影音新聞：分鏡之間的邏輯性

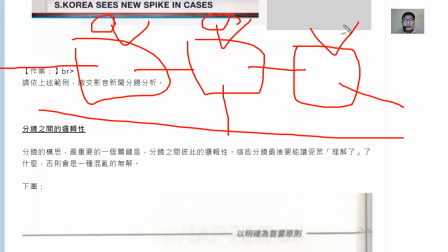远中近远近中近近近你怎么让你要知道这是一个有逻辑的我会把这三张当作一个事件来理解懂吗最基本的概念是说,这两张图要有部分的内容是相同的,我们一般而言
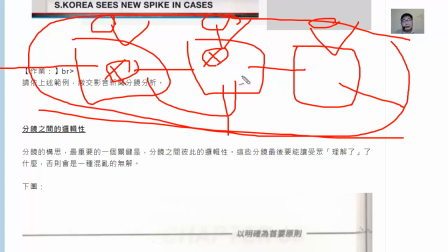然后这两张图,比比相连的图,又有某些内容是相同的这里有相同,这里有相同,然后我们就会把这个串起来然后这个又串起来,这样我们就会形成一个可理解的概念这就是说分境之间的逻辑性的一个方法,分境之间逻辑性
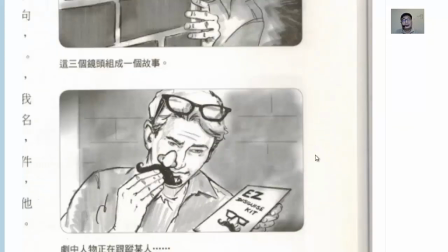我解释给你看,我们现在看这一个
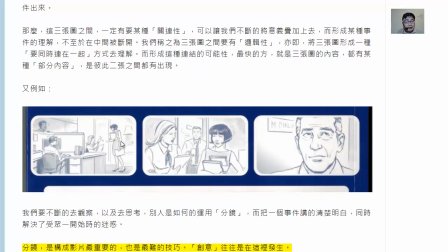你应该看得懂,办公室吵架,远景,这两个人吵得更凶,中景,近景这个人没有,就这样子你看,各位仔细看我们刚才那个概念就是这样子
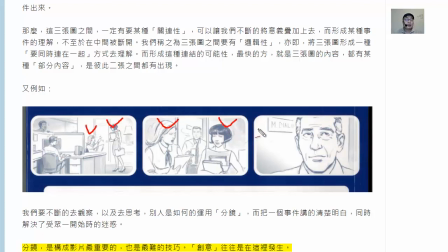这两个人有没有?这两个人有没有重复出现?有你会把这个地方串起来这里,跟这里有没有重复出现?有远景,中景,近景然后这两个串起来,这两个要串起来,有没有
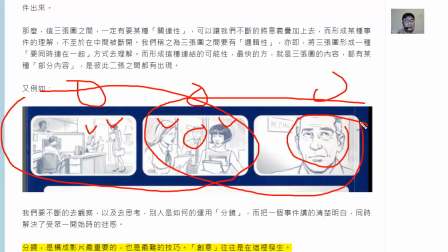就要理解了会吗?拍的时候用一点心想一下这样一个状况那我们再往下看这张图
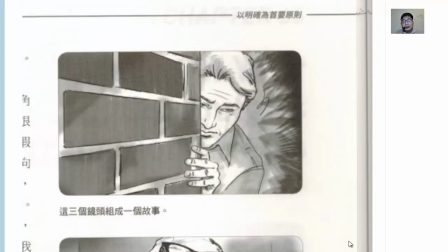也一样啊这张图你看你看这张图比较它是没有远景中景近景我们说远中景是一个一般的概念你个人的运用上也未必的那不管远中景最好了
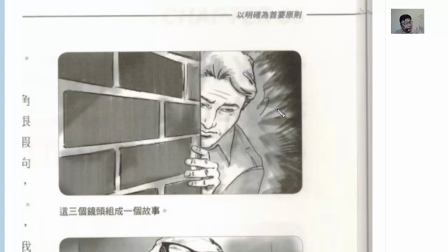这两个中景一个远景它刚好倒过来没关系远中景去搭配你看这个人这人啊
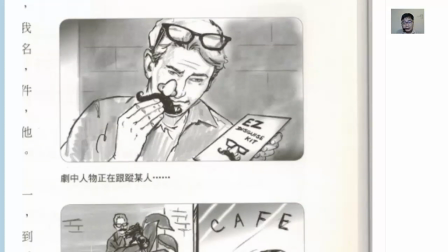人出来了再往下看再往下看是不是同样的人刚才那个人跟这个人是一样的可是这边有一个胡子对不对有没有一个胡子注意哦这个胡子很重要因为这个胡子是跟下面那一张有关系的所以看我们在画面当中这个胡子是很突出的
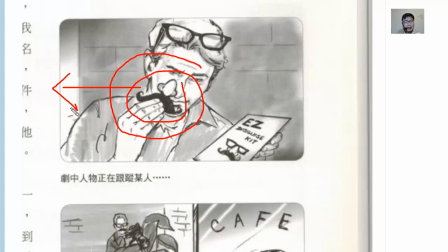你知道吗不是乱拍的啦有道理嘛注意胡子哦
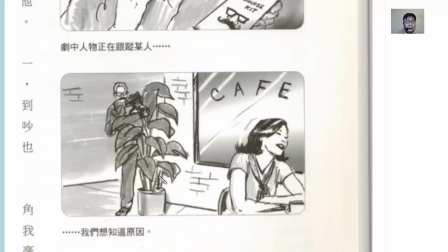那你往下看这一张图这个胡子这个胡子跟刚才那个胡子相关然后三张图我们就会形成一个概念出来的对不对就是这样子这是我们所讲的就是我们所讲的
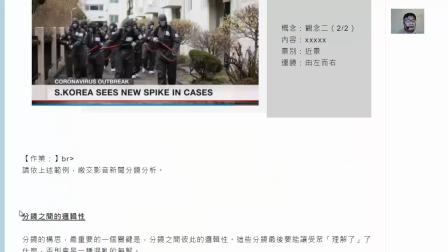分进之间的逻辑性分进之间的逻辑性的概念
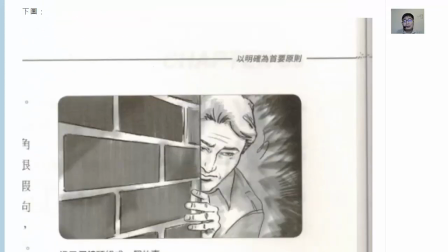就会非常重要再讲一遍如果我们一般而言最基本的状况是远中近那我们一定要部分的内容是相同的然后部分的内容是相同的这样子我们才能够把三张图能成一个可被理解的
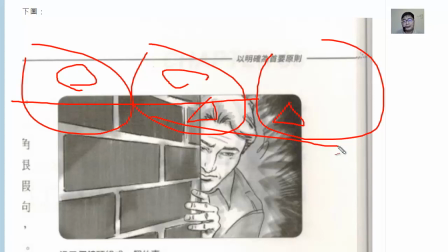影像性的叙述事件我们就到这边谢谢各位